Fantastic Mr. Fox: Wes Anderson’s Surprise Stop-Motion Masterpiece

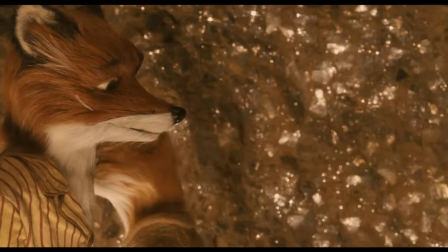The people who rely on him and care about him. No one should.
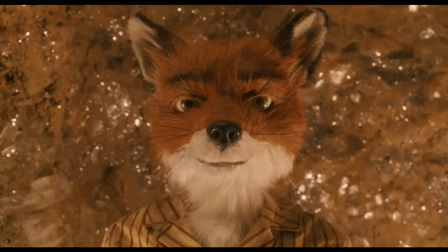As Mrs. Fox says at the end of this scene, this story is too predictable.
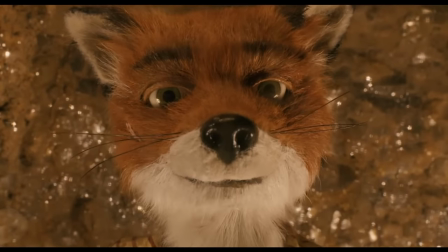Predictable, really? What happens in the end? In the end, we all die.
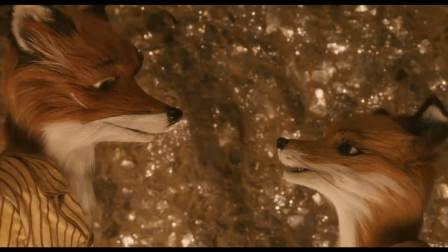Unless you change.
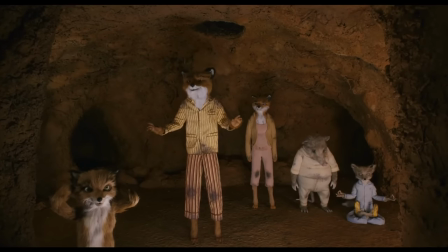It is a plea to her husband to let go of his past, or at the very least, to not let his personal burdens drag everyone else down with him.
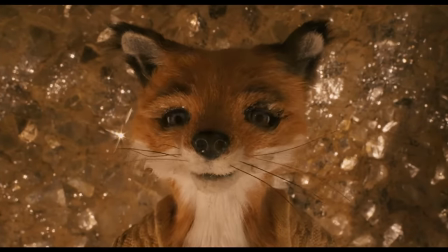I adore this scene, and I think it perfectly encapsulates everything that makes Wes Anderson's style so brilliant and impactful and unique.
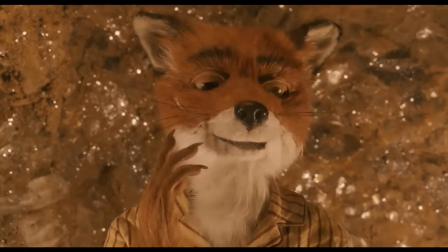Not only does he manage to blend narrative drama with bits of levity in a way that cheapens neither,
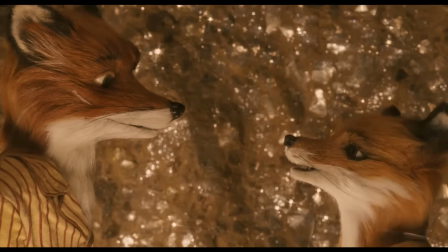but rather elevates both in matching the clumsy way serious conversations often play out in real life,
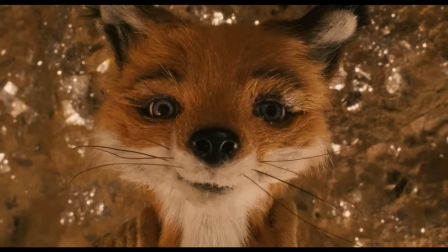but his attention to visual detail shines through the scene, quite literally,
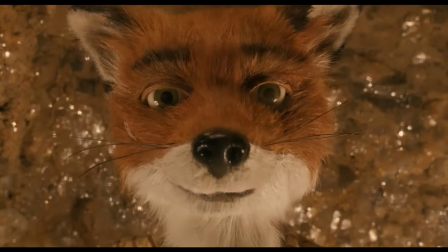as the light glittering off of the backdrop of crystals sparkles in Mrs. Fox's tears.
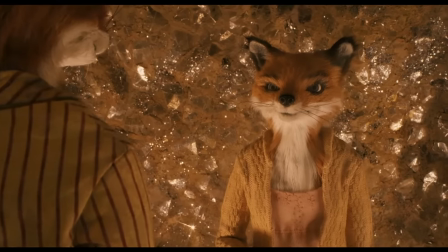Throughout it all, the camera draws nearer and nearer to the characters with each successive cut between them,
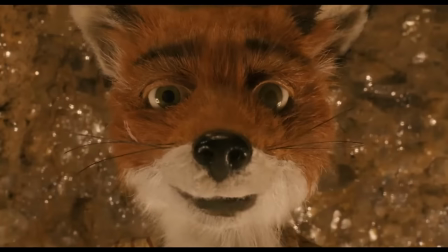increasing the sense of intimacy and allowing us to look the two in the eyes, just as they are doing to one another,
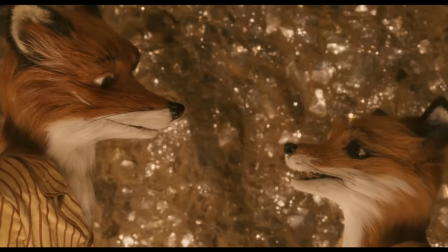before cutting to a side shot when Mrs. Fox leaves.
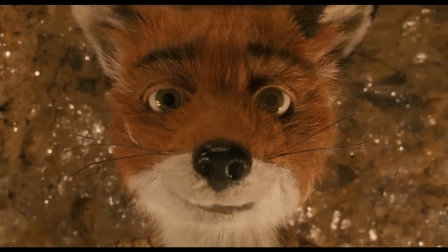And all the while, André Desplat's soft, twinkling strings evince the tenderness of the moment.
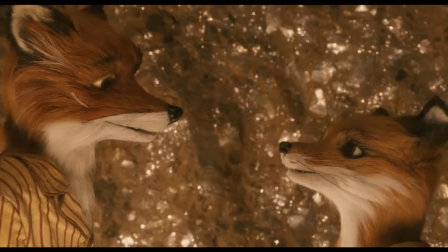I hope that doesn't sound too pretentious, but I just find it remarkable that this movie made with stop-motion animal puppets can feel so decidedly human.
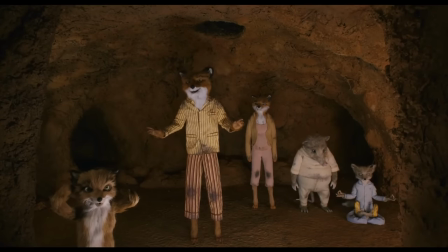At the same time, Wes's careful use of humor never lets the movie feel too heavy, even when tackling such impactful subject matter.
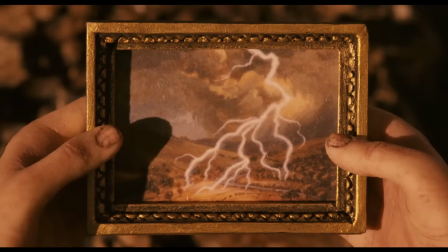Just look at the next scene, where the farmers inspect some of Mrs. Fox's thunderstorm paintings as they stand in the rubble of the family's home.
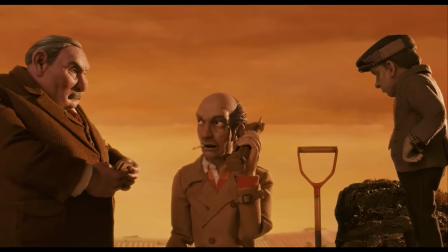By the way, this is an excellent use of the Rolling Stones' Street Fighting Man.
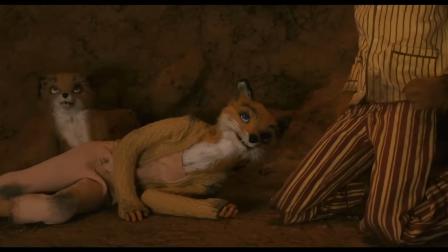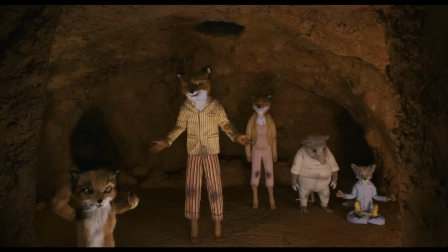While Mr. Fox has been set on the path to recognizing his mistakes, and the broader personal flaws that led to them,
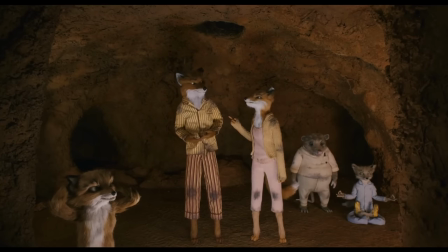he still remains callous and dismissive towards others, and clings to the old way of doing things.
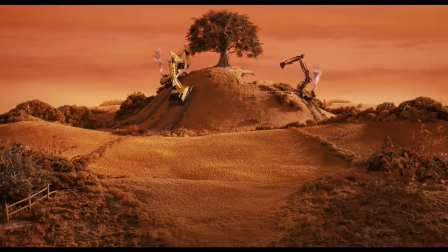As the five flee from the farmer's tractors, he gives his son a backhanded apology, comparing Ash unfavorably with his cousin.
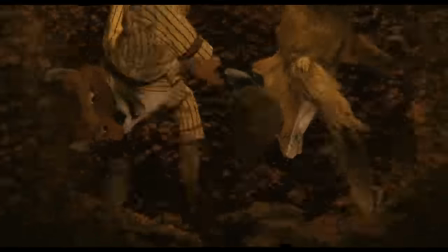I understand if you are, and I'm sorry. I wouldn't have ever involved your cousin if I'd realized you'd feel this way.
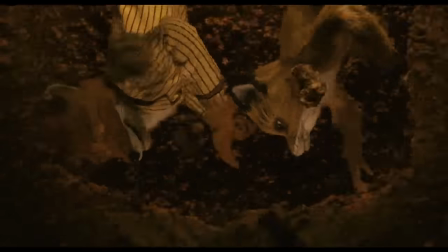It was only ever just because he's kind of a natural. I mean, look at him dead!
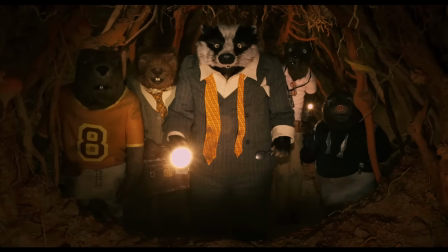And when the group meet up with the other animals of their community, discovering that their neighbors have all been driven underground by the farmer's vendetta,
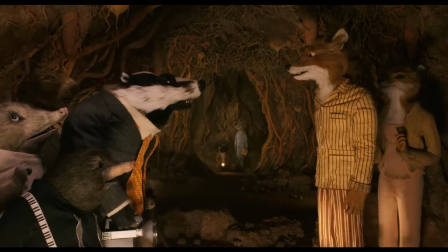Mr. Fox cannot help but retain his attitude of smug self-centeredness.
I just want to see a little sunshine.
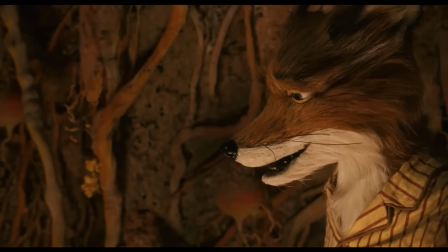But you're nocturnal, Phil. I'm sick of your double talk. Your eyes barely even open on a good day. We have rights.
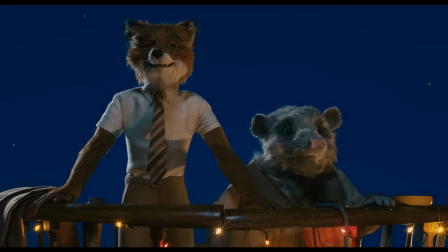This plays into something I've mentioned several times by now, how Wes Anderson and Noah Baumbach's writing manages to make these characters feel like real people.
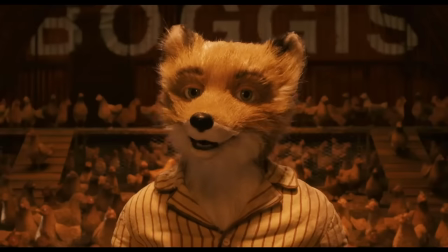We've all probably known someone like Mr. Fox at some point in our lives, someone who is witty and talented and charming,
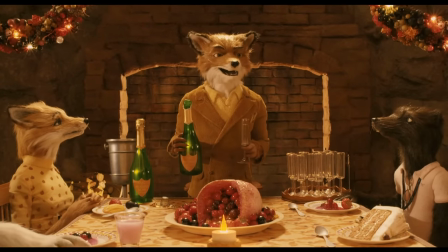with a forceful personality and a degree of competence that allow them to get away with a high level of egotism.
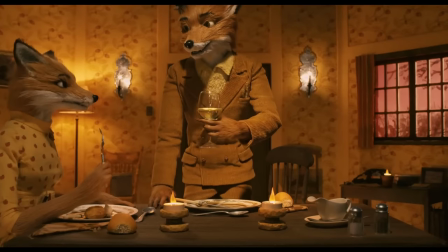He's arrogant and callous without being truly malicious, seemingly unconcerned with or even incapable of recognizing when he is being rude or hurtful.
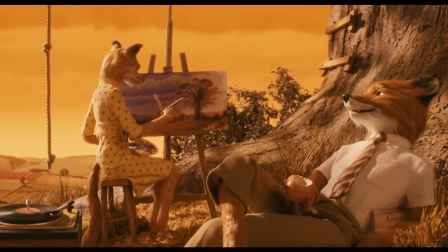Just look how he responds to his son's insecurities when comparing Ash to his cousin.
Plus he knows karate.
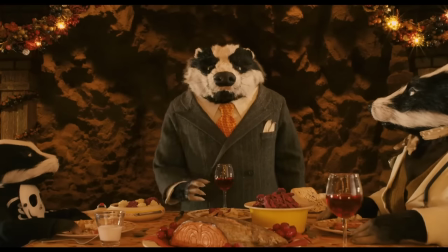Or how, after winning a short-lived victory against the farmers, he steals Badger's thunder when his more mild-mannered friend tries to make a toast in his own home.
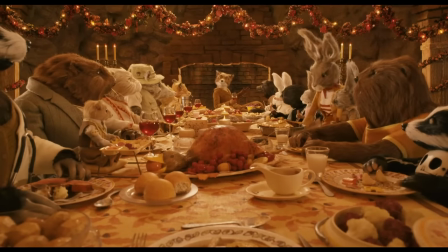But I guess we have... I'm sorry, maybe my invitation got lost in the mail. Does anybody know what this Badger's talking about?
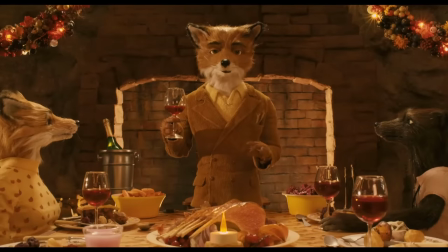No, but Clive's right, in all seriousness. Excuse me, B. I guess we do have the...
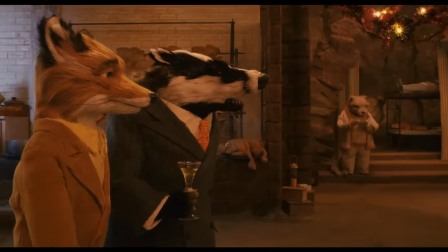You can't really blame Clyde for getting this little jab in. I can imagine how painful, even just emotionally, that must be for you.
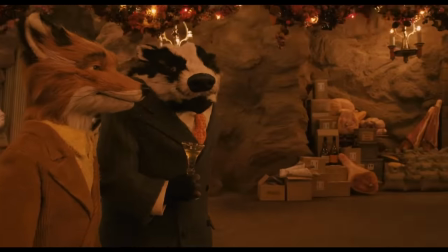Well, you know, it's not the end of the world. Oh, but Foxy, how humiliating, having your whole tail blown clean off.
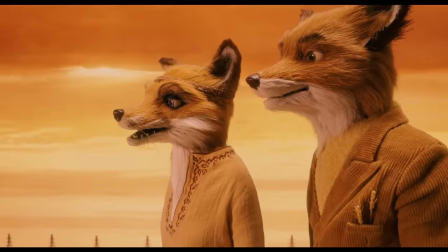Can we drop it?
But the reason I find Mr. Fox to be such a compelling protagonist is precisely because of his flawed nature.